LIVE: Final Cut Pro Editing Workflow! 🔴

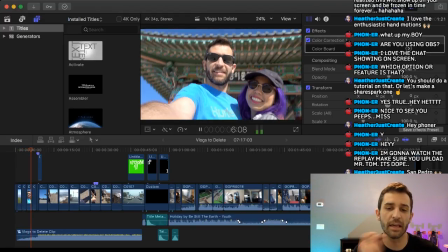(13:45)
When it kicks into slow motion.
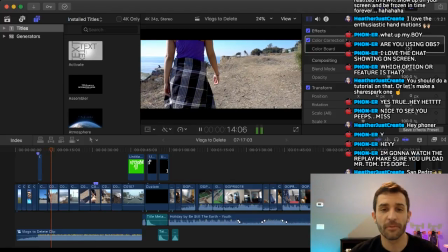(13:51)
This probably looks a little laggy and buggy on the stream, but you gotta watch the real video tomorrow.
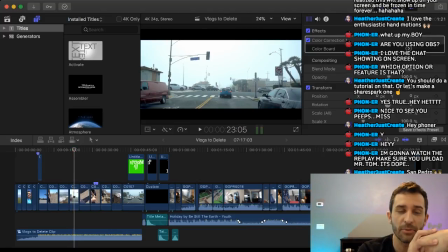(14:01)
And what I've started doing too in these montages, or when I want them to be more cinematic, is I've started letterboxing them. When I used to make videos pre-YouTube, I like to letterbox everything just because the way you frame it makes it look really cinematic. To me, it's kind of cheesy, but I like it.
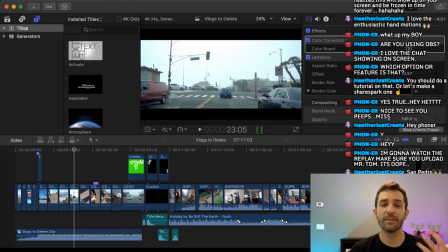(14:18)
But I wasn't doing that in any of my YouTube videos, and I started doing it because I wanted there to be a more cinematic feel to it, but not the whole thing. If I'm just talking to a camera, or if we're just out like doing an activity or whatever, it doesn't need to feel that cinematic, but certain things I really want to, and it just really helps with the slow motion to feel more cinematic.
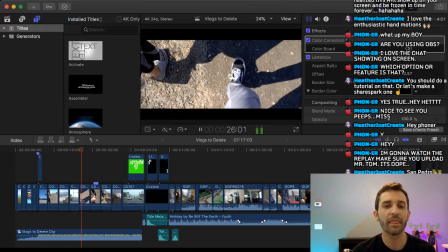(14:40)
I love slow motion.
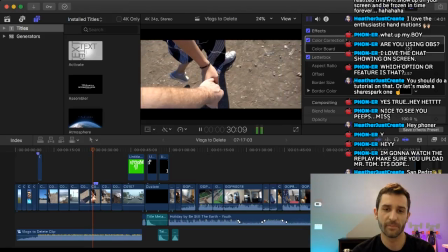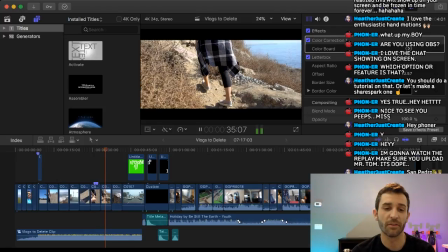(14:49)
And this is a song from Artlist.io.
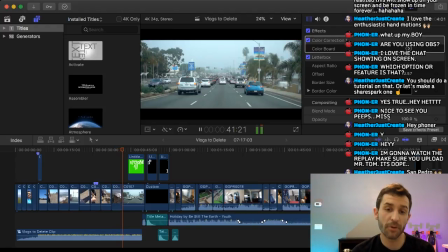(14:56)
Here come the Procreate titles.
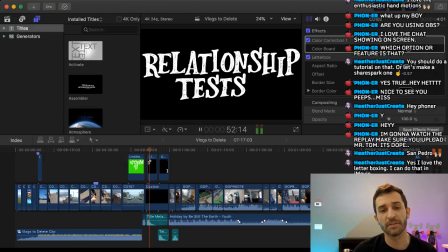(15:04)
And then it cuts to boom. That's what the episode's about. There's test number 1. So that's kind of the introduction. If we're talking about putting a video together, I like things to have context. This idea seemed a little sloppy at first, so I like the montage going into the title. Okay, let me jump back into comments to see what I'm missing. Heather and Phony are talking to each other. It's fun times. Oh, San Pedro, sorry. I don't know. It's all LA to me. Great. So there's that first one. Here's the holiday decorating part. I'm actually going to save some of this because Heather's watching and I don't want her to see this till it's actually finished. So, sorry. That's just the way that it goes.
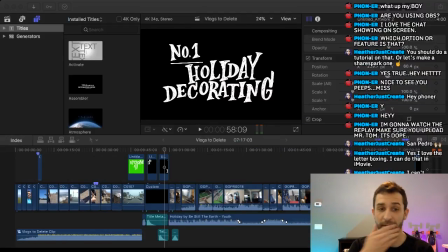(15:58)
But anyway, the holiday decorating part is a little montage that I put together. Boom. And basically it cuts through, there's a nice holiday song.
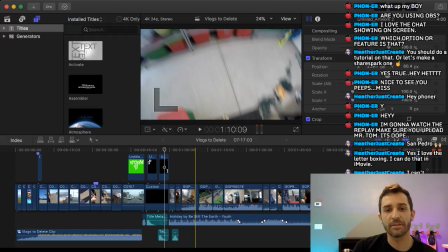(16:08)
It cuts through how we're decorating inside the house, We're decorating outside the house.
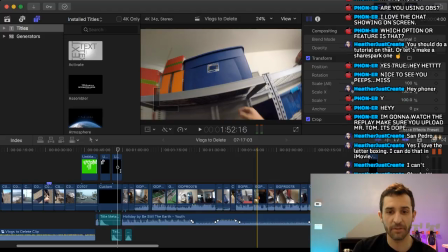(16:15)
It ends with the Christmas lights, being all happy.
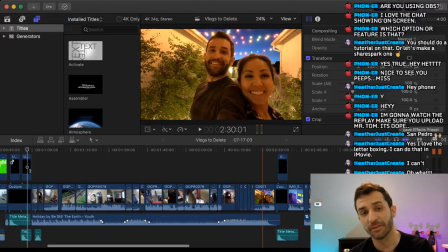(16:19)
Because the thing is, like, spoiler alert, we totally passed both of these relationship tests. They were great the whole time. It was ultra fun to decorate the house. So we passed the test. So this shot right here is when things are all done.
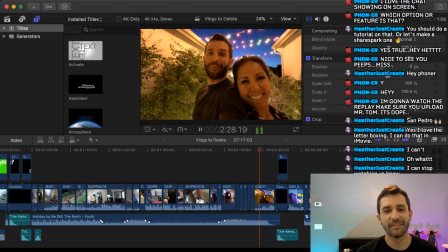(16:34)
We found beautiful lighting. Oh my god, it looks so good. So we're going to film everything for the next.
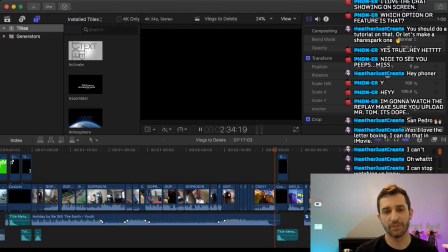(16:41)
And then here's a transition to test number 2, which goes to IKEA.
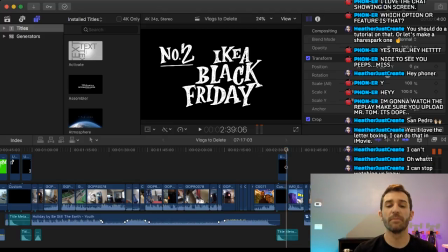(16:46)
I'm missing something here that's really important, which is it just sort of randomly ends. What I want to add is a title that says test passed or something with a sound effect. So in order to do that, I'm going to need, I will be right back. I'm going to need one thing. Da, da, da, da, da, da.
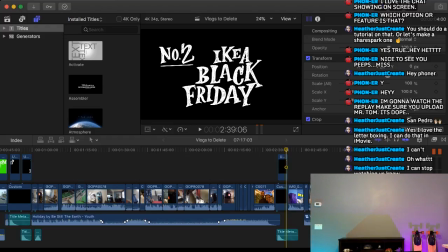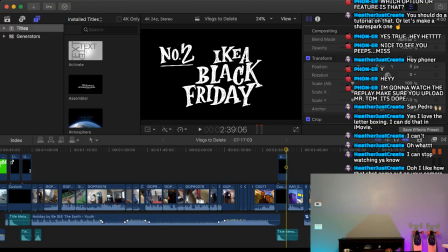Oh, okay. I had to steal the iPad away from someone who was using it to watch my stream. I feel bad about that. So I lost a viewer also. So here we go. I want to show you guys, there's a whole video, which eventually I'll add. If you're watching the replay, I'll add it to the description. You can see how I do titles on the iPad.